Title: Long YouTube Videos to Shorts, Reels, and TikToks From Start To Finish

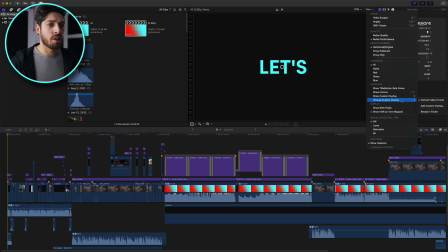and I'll upload this to the description to my PayHip, and you can download it for free. It's just an overlay. And I like to turn on my vertical video format overlay, right? So let's
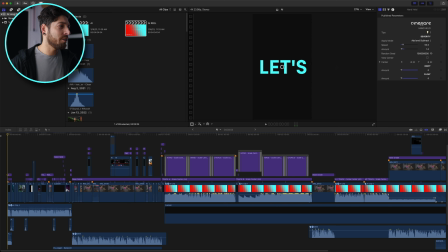set that to 100%. And now you can see we have this overlay. Let me zoom out a little. And you can see it's pretty much giving you that format.
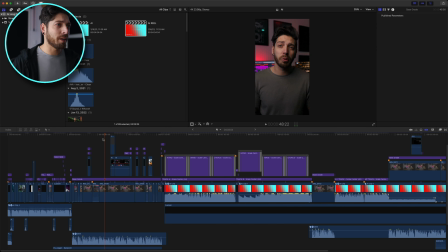Now, this isn't gonna export your video in this format because all it's doing is overlaying, cutting off the sides. You can see if I change this to 50% opacity, you can kind of see what's happening here. It just has this little cut. But this is like the best way to cut down your video, know what you need to center and move before you make another project in vertical format size. I like to do it this way first, cut everything down, get everything centered and placed to where it needs to be, and then put it in its own project, which is vertical size.
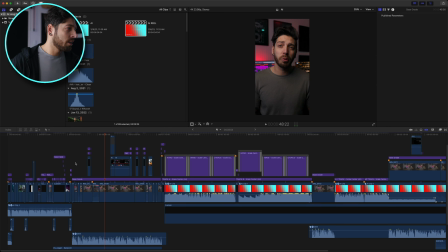So we're gonna set this back to 100%, and let's just start cutting away here.
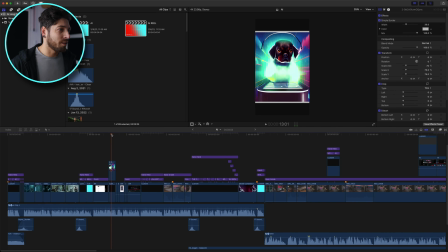I think what I wanna do is start with the part where I'm talking about the challenge.
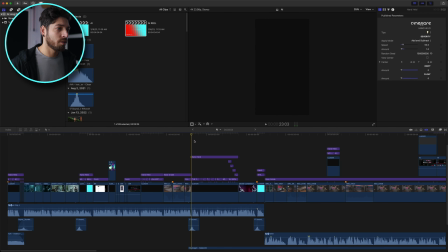This part.
The challenge. Make a hip-hop track in the key of D minor at a BPM of 162 that a modern radio rapper would topline.
I think that's a great starting part. Right off the bat, it's kind of attention grabbing. So we're gonna use that.
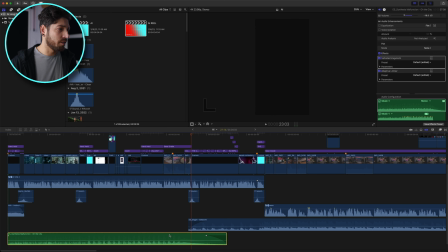So we're gonna get rid of this track and this track.
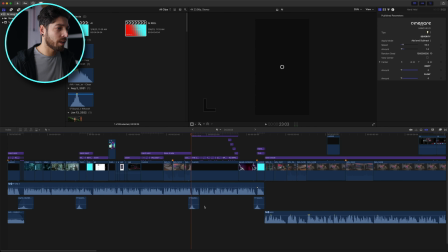So I'm gonna put a new audio track in there. I like this little whoosh.
The challenge.
And the voiceover is great. So I'm gonna cut all this, Command B, and we are gonna delete it.
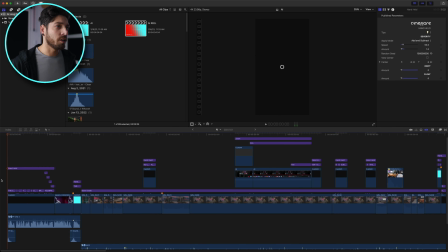Now we're starting here.
The challenge. Make a hip-hop track in the key of D minor at a BPM of 162 that a modern radio rapper would topline.
So you can see a lot of this is maybe the text is too big or it's not centered. Before I get into adjusting and moving all of those things, I'm just gonna get the story outlined. I think that's the best way to do it. Get your story outlined, get it to 1.5 minutes or 60 seconds, whichever one you're doing, and then go back and make your edits. Just makes the process a lot easier so you know what you need to do. Let's keep going.
Here are the rules.
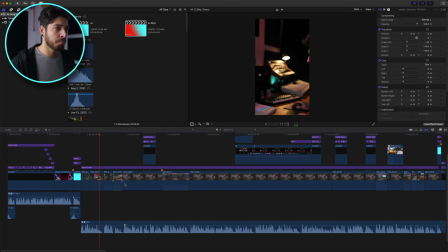I get 1 day to create the song from start to end. AI gets, well, a few minutes. My track will be made entirely of things that I play, no loops, all MIDI, straight from my head. For the AI track, we'll be creating it through soundful.com.
What's cool about so that's all great.
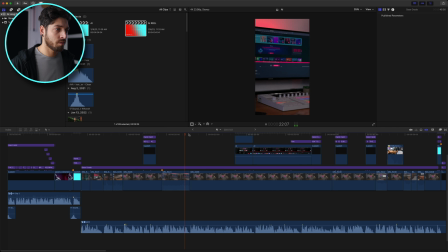For the AI track, we'll be creating it through soundful.com. Let you know what we're creating the AI track with.
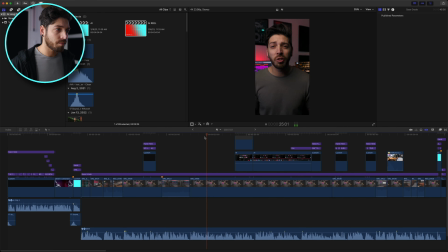What's cool about Soundful is they use one-shot samples of individual notes to generate.
As much as I like this part, I think it's unnecessary for this type of video.
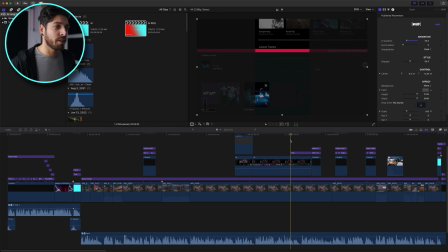As opposed to this is good information in a long form video, and if they want to see that, we can direct them to see the long form video. So I think we cut all that. So we cut right here. What's cool about Soundful, boom, let's cut all that.
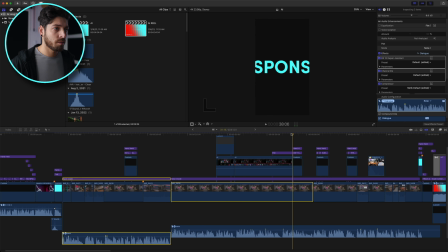Let's keep going.
Isn't sponsored, and I wasn't paid to do this. Since music is subjective and there's really no right or wrong, you will be the judge.
I think that's good. Let's keep that. Music is subjective. Let's start there, and we'll clean up all the audio fades as well.
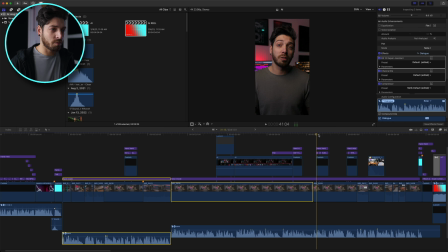Let's start with the music is subjective. Maybe we do the since music is subjective.
Since music is subjective.
So let's cut right there.
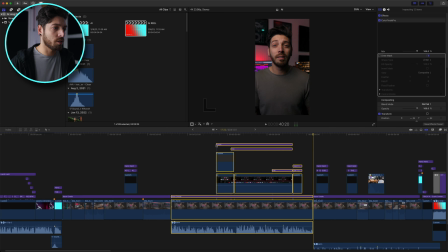And same thing, let's just delete this whole section. Now we're going soundful.com.
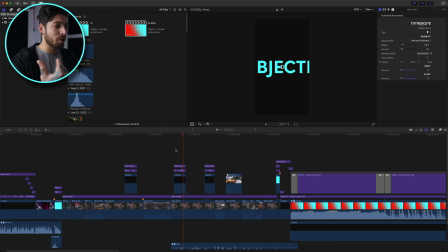Since music is subjective.
See, so it's just cutting things out, but making sure it flows as far as the voiceover goes. You don't want it to sound like it's all over the place. So that works.